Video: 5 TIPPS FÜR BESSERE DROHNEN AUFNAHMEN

Hi zusammen und herzlich willkommen zu diesem neuen Video. Mein Name ist Stefan, ich freue mich, dass du wieder mit am Start bist. Heute geht es um das Thema Drohnen. Und zwar gibt es fünf Tipps, wie du deine Drohnenvideos noch besser machen kannst. Viel Spaß damit!
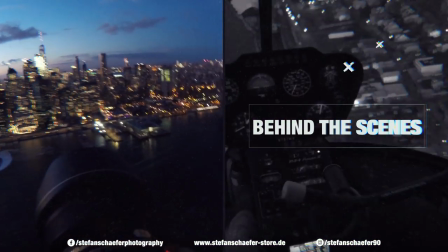Ich habe diese Drohne jetzt ungefähr seit anderthalb Jahren und nutze sie sehr, sehr gerne, weil man damit einfach mal komplett andere Perspektiven aufnehmen kann. Sowohl für Fotos als auch für Videos hat man damit einen komplett anderen Kamerawinkel, den man normalerweise mit einer Kamera niemals erreichen würde.
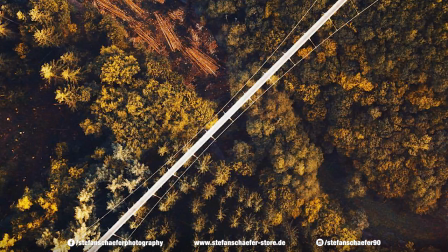(0:37)
Und dementsprechend ist es immer ganz cool, die in der Tasche mit dabei zu haben, einfach um die ganze Szenerie,
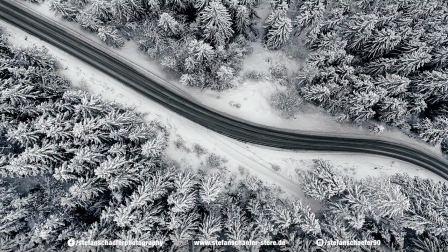(0:42)
die man vielleicht mit der Kamera so normal aufgenommen hat, noch mal aus einem komplett anderen Blickwinkel betrachten zu können.
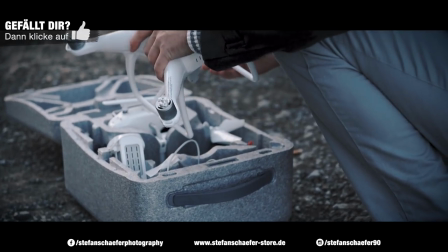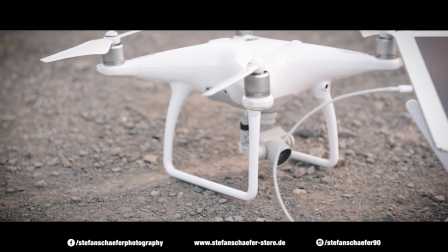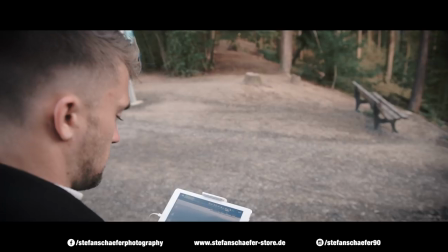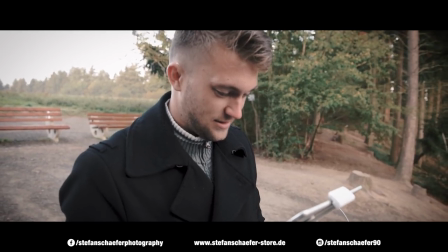Doch gerade als Anfänger stellt man sich dann natürlich häufig die Frage, was muss ich denn jetzt an der Drohne eigentlich einstellen und was kann ich persönlich noch dafür tun, dass mein Drohnenvideo oder mein Drohnenfoto noch besser wird. Und dazu gebe ich dir jetzt mal fünf Tipps. Als erstes möchte ich dir empfehlen, einfache Bewegungen auszuführen. Das heißt, wenn du mit der Drohne filmst, achte darauf, dass du wirklich immer nur in eine Richtung fliegst und keine Kurven fliegst und so weiter. Anfänger tendieren häufig dazu, verschiedene Stunts machen zu wollen mit der Drohne und viele Kurven fliegen und möglichst irgendwie alles abgreifen. Aber wenn du dir mal wirklich die Drohnenvideos von den Profis anguckst, die so auf YouTube kursieren,
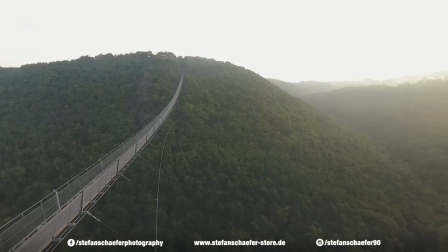(2:12)
dann sind die meistens so geschnitten, dass die Drohne eigentlich immer nur in eine Richtung fliegt und maximal die Kamera noch eine andere Bewegung macht. Aber ansonsten, die fliegen keine Kurven oder so, sondern das ist dann immer irgendwie so zusammengeschnitten, dass die Drohne in eine Richtung fliegt, dann kommt ein Cut auf eine andere Szene und dann fliegt sie in eine andere Richtung. Aber halte das möglichst einfach, dann erreichst du die besten Ergebnisse.
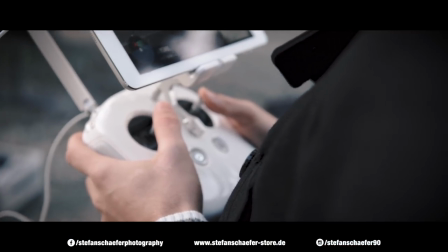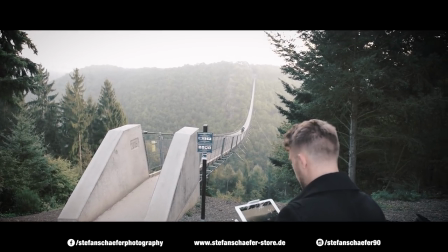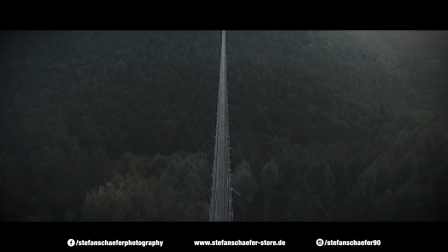Tipp Nummer 2, wenn du mit der Drohne filmst und in eine Richtung fliegst, dann kannst du aber mal probieren, die ganze Drohne dabei noch zu drehen bzw. die Kamera hoch oder runter zu schwenken,
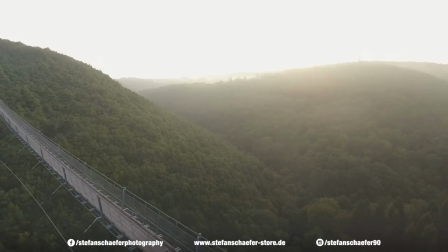(2:57)
das heißt entgegengesetzte Bewegungen zu machen. Ich habe dir jetzt hier mal gerade ein Beispiel eingeblendet, wie ich die Kamera genutzt habe und den Drohnenflug,
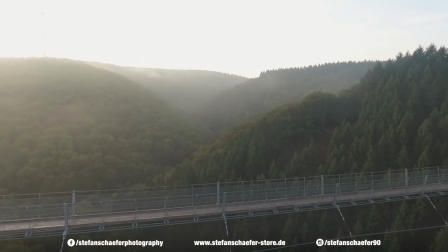(3:06)
um ja quasi eine leichte Drehung der Drohne im Flug hinzubekommen, was relativ cool aussieht, wenn man einen schönen Vordergrund hat. Du kannst beim Flug auch zum Beispiel die Kamera komplett nach unten richten und dann nach oben wieder aufrichten. Das ist auch immer ein sehr, sehr cooler Effekt, erfordert aber natürlich auch ein bisschen Fingerspitzengefühl, weil du natürlich die Kamera relativ sanft aufrichten solltest. Tipp Nummer drei, nutze auf jeden Fall Vordergrundelemente. Das bedeutet, wenn du mit der Drohne fliegst, dann such dir immer einen Vordergrund, über den du so ein bisschen rüberfliegen kannst, um dann die eigentliche Szene danach in den Vordergrund zu stellen.
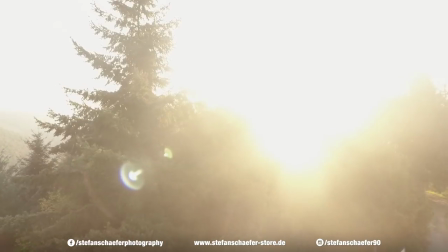(3:40)
Das erzeugt immer so ein bisschen Spannung und erzählst so eine kleine Geschichte in deinem Video.
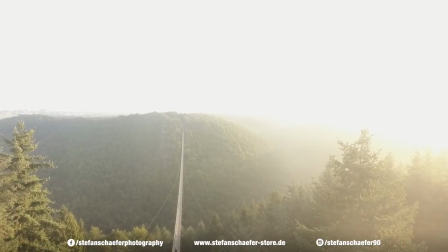(3:46)
Wenn du sofort auf das filmst, was du eigentlich zeigen möchtest, dann ist der Überraschungseffekt nicht da. Aber wenn du am Anfang zum Beispiel die Kamera einfach mal komplett nach unten gerichtet hast und dann aufrichtest und dann eigentlich die große Landschaft zum Beispiel zeigst, dann ist das immer so ein kleiner Spannungsbogen, den du da aufbaust. Und das hilft auf jeden Fall deinem Videomaterial deutlich besser auszusehen.